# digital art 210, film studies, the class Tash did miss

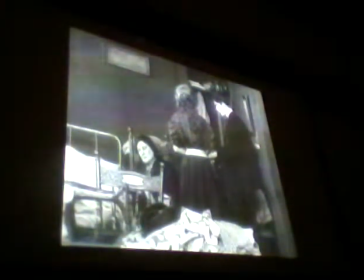That's probably why the only thing people do with digital, mostly what people do with digital media in cinema these days is say, well, let's make films but use digital media, not use the new capacities of the medium. We're still, to that extent, rather like Griffith was at this point.
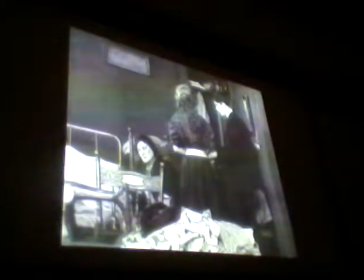He's thinking stage, we think film when we use digital media. He thinks stage when he uses film. That's the one point to make. And the other point to make is you can see the kind of realism going on here.
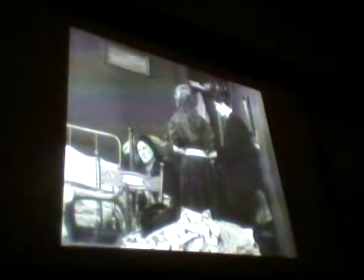You can see the ordinary single room that these people live in. You can also see there it's filming real everyday life.
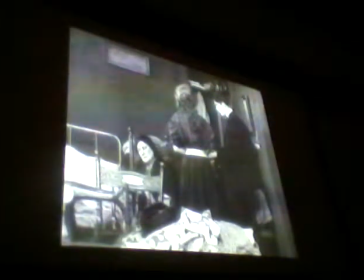And then finally, one of the other things that makes it realistic is that it is positioning the camera as if you were standing there watching. So by and large, mostly what you see is what you would see if you were standing there watching.
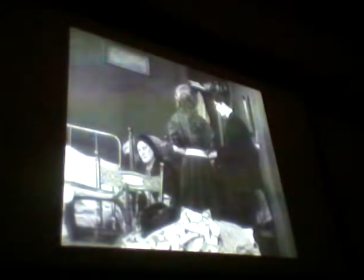So you don't see people's feet normally when you're standing talking to them. You see, say, from their knees upwards, or sometimes even higher than that. Okay, so giving us a realistic image. I could just chip in also at this point.
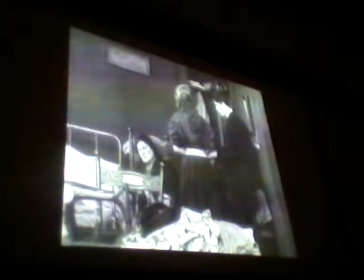Just keep in your mind an image of this way of representing the bedroom, this ordinary, cluttered, recognizable, realistic little bedroom. Because in the next film that we show clips from, there's going to be, as it happens, a shot of a bedroom. And it's going to be utterly, utterly differently presented.
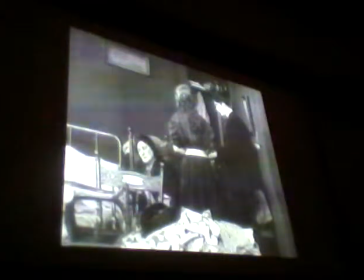The shot is going to be organized in a way that's so clearly meant to be symbolic and metaphoric, where this is just meant to say, this is what people's lives are like when you're living in a little rooming house on the east side of New York.